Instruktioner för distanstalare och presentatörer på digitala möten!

Okej, den här filmen vänder sig till dig som ska vara med som distanstalare eller presentatör på ett digitalt event. Så jag ska i den här filmen gå igenom kameravinkel, ljus, ljud, någonting som jag lärde mig härom veckan, stoltricket, dela skärm och lite grann det här, var redo. Så vi börjar med kameravinkel, eller kamera och kameravinkel. Så jag har en extern webcam här som jag har satt på ett bordsmixstativ och så har jag satt en liten lampa vidare.
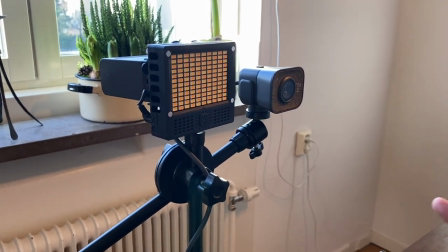Det här är vad jag tycker är riktigt bra. Men har man inte tillgång till en sån här setup,
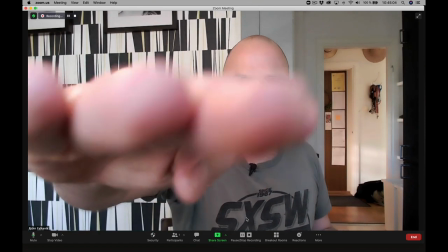och grejen här är ju egentligen att kameran ska vara i ögonhöjd på mig när jag pratar.
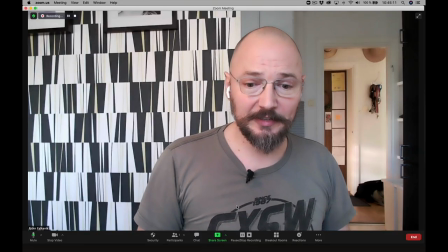Hoppar vi över till datorn här nu så det här är den här kameravinken och den externa webcameran.
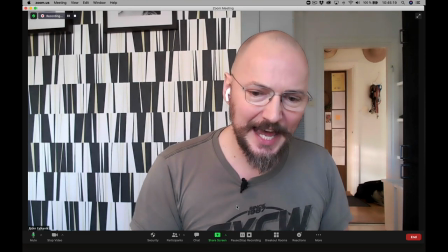Problemet är att när jag tittar på skärmen Då ser ni, då är det inte så roligt Så när man är i speaker mode Då är det ju här uppe som jag ska lägga blicken
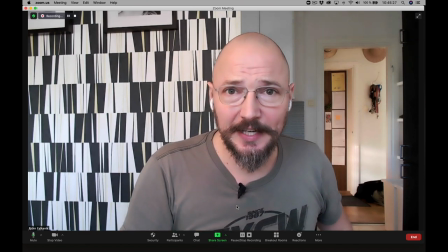Har man inte en extern kamera Så funkar ju alltid den interna kameran Men då behöver vi tänka
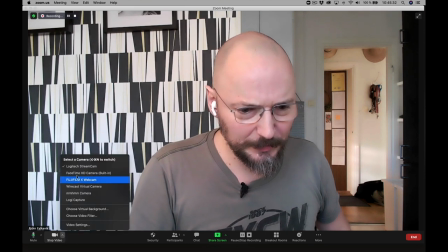på lite andra saker Så om vi byter kamera här Till den inbyggda kameran
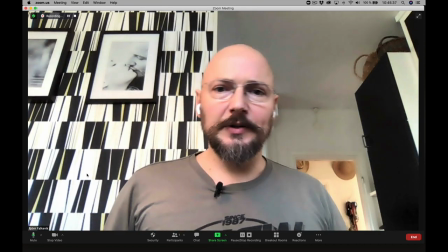Då ser ni ju direkt att
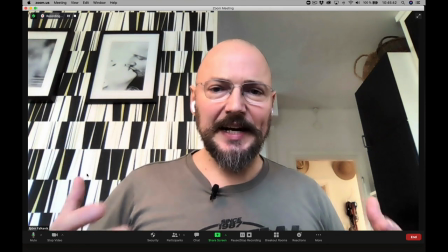Min blickriktning när jag tittar på skärmen Blir ju direkt bättre Men det här när jag sitter vid ett bord Då blir vinkeln så tråkig,
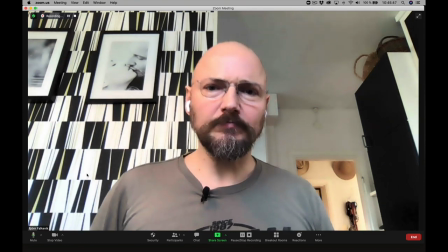jag visar mest tak och jag hänger lite grann över kameran.
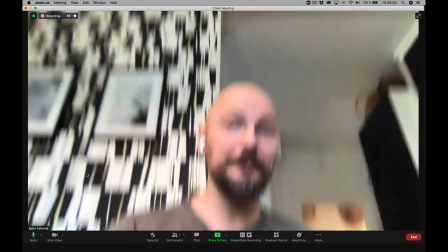Sen har vi det här med att man instinktivt har den ultimata skärmvinkeln där man är mest bekväm och sitta framför datorn.
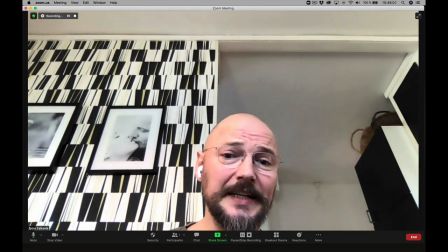Väldigt ofta har den inte ens att se ut såhär. Jag kallar det headroom.
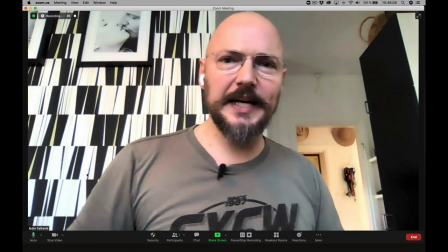Så när man är i presentatörsläge, då är det här bättre användning av bilden.
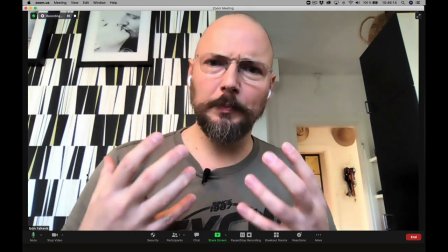Ljus är en stor grej, och framförallt hur vi upplever den när vi tittar på någon.
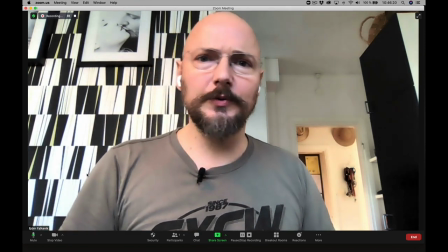Som ni ser nu så får jag rätt mycket skuggor runt ögonen och jag är lite mörk i ansiktet.
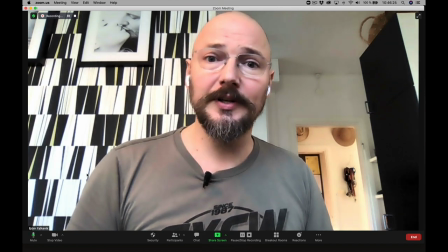Inte så jättefarligt, det här är ändå mitt på dagen. Jag har ett ljusinslag framför mig från fönstret.
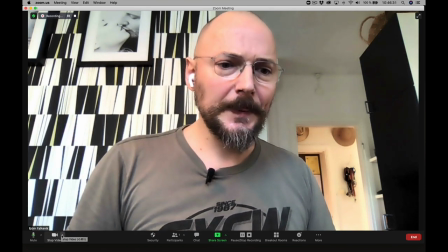Men om jag hoppar över till den externa kameran och så är vi tillbaka,
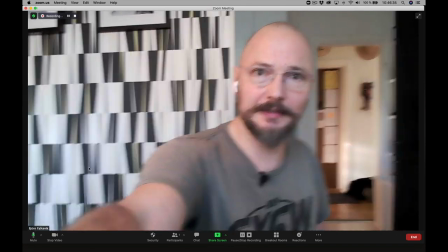som är lite bättre, och så justerar jag in bildvinkeln
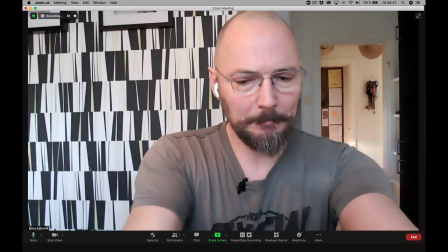och så bara tänder jag den här lampan som jag har satt här och så ser ni direkt att skuggen
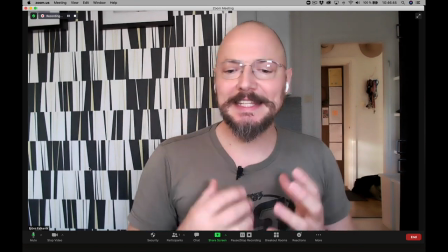under ögonen försvinner och jag är lite ljusare än omgivningen vilket
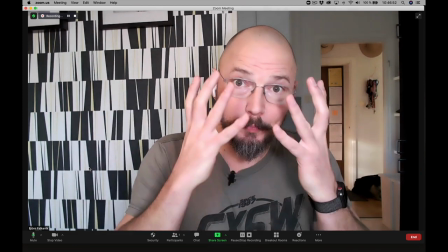är bra för att det styr tittarens uppmärksamhet mot mig och samtidigt som jag gör det lättare för kameran att det inte blir en så grumlig bild
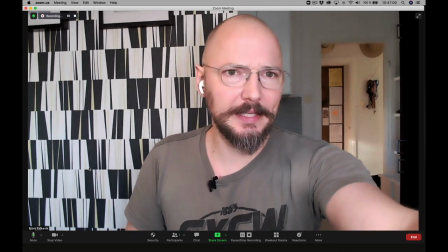men har jag inte en sån här setup med extra lampa och extern webcamp
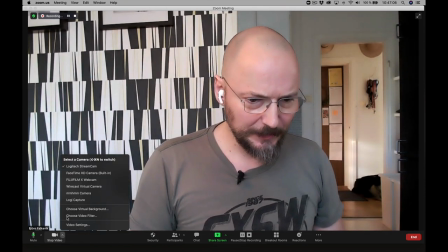och stativ Utan jag ska hålla mig till den här interna kameran i datorn.
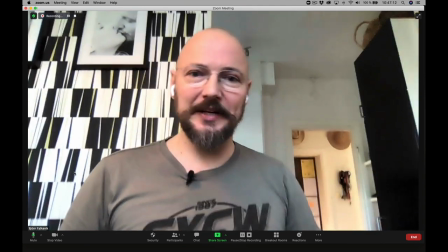Så finns det stoltricket som jag faktiskt lärde mig av en av mina deltagare här för några veckor sedan.
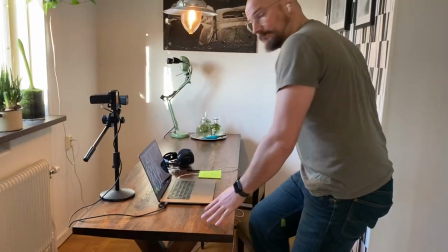Och jag tycker det här är genialiskt. Så vi har... Välkommen till mitt kök förresten.
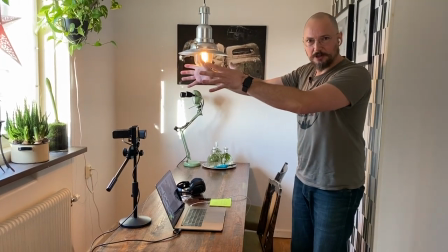Så jag har det här fönstret här där jag har ett naturligt ljusinslag. Men som gör det lättare för webbkameran.
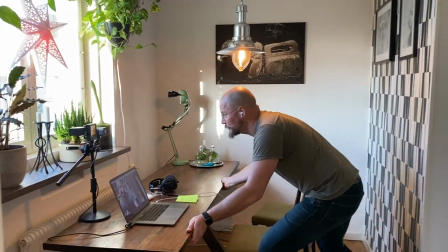Så lite ommoblering. Jag knuffar upp köksbordet. Jag tar en helt vanlig stol.
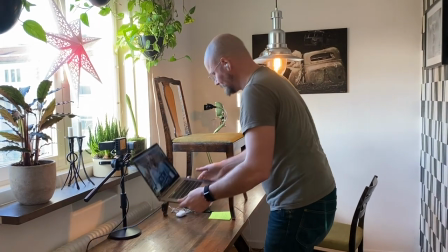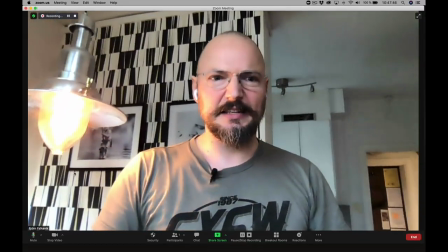Den här lampan är ju lite jobbig där så vi försöker vinkla om det.
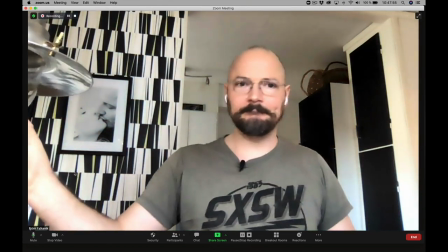Någonting sådär. Så kan vi släcka den lampan. Så flyttar vi den där så vi inte knuffar ner den.
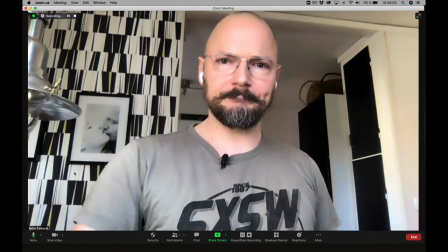Jag vill komma så nära fönstret som möjligt. Jag skulle faktiskt kunna trappa upp den här ännu lite till.
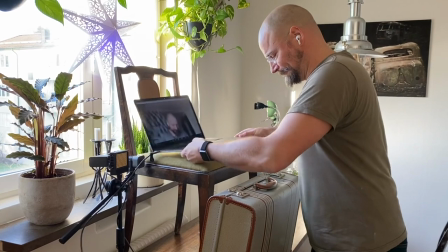Och då får man ju ta vad man har tillgång till. I det här fallet en verktygsresväska.
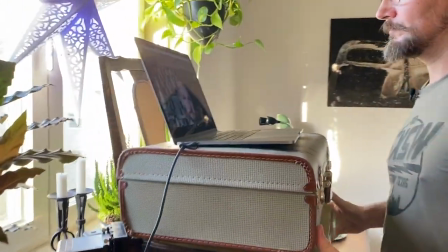Och så ska vi se att den inte är att ramla ner. Och så fixar vi kameravinkeln.
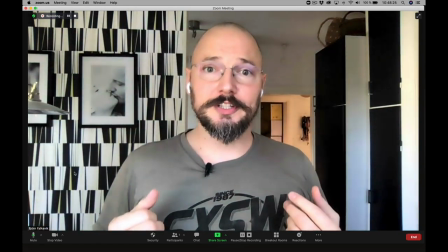Och då får jag just det här ljusinslaget från fönstret. Det gör det lättare för kameran.
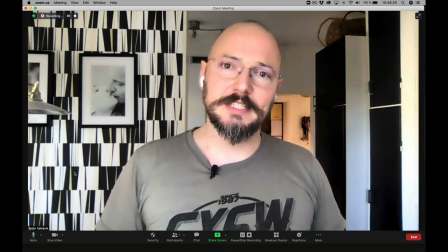Och samtidigt så ser jag lite piggar ut.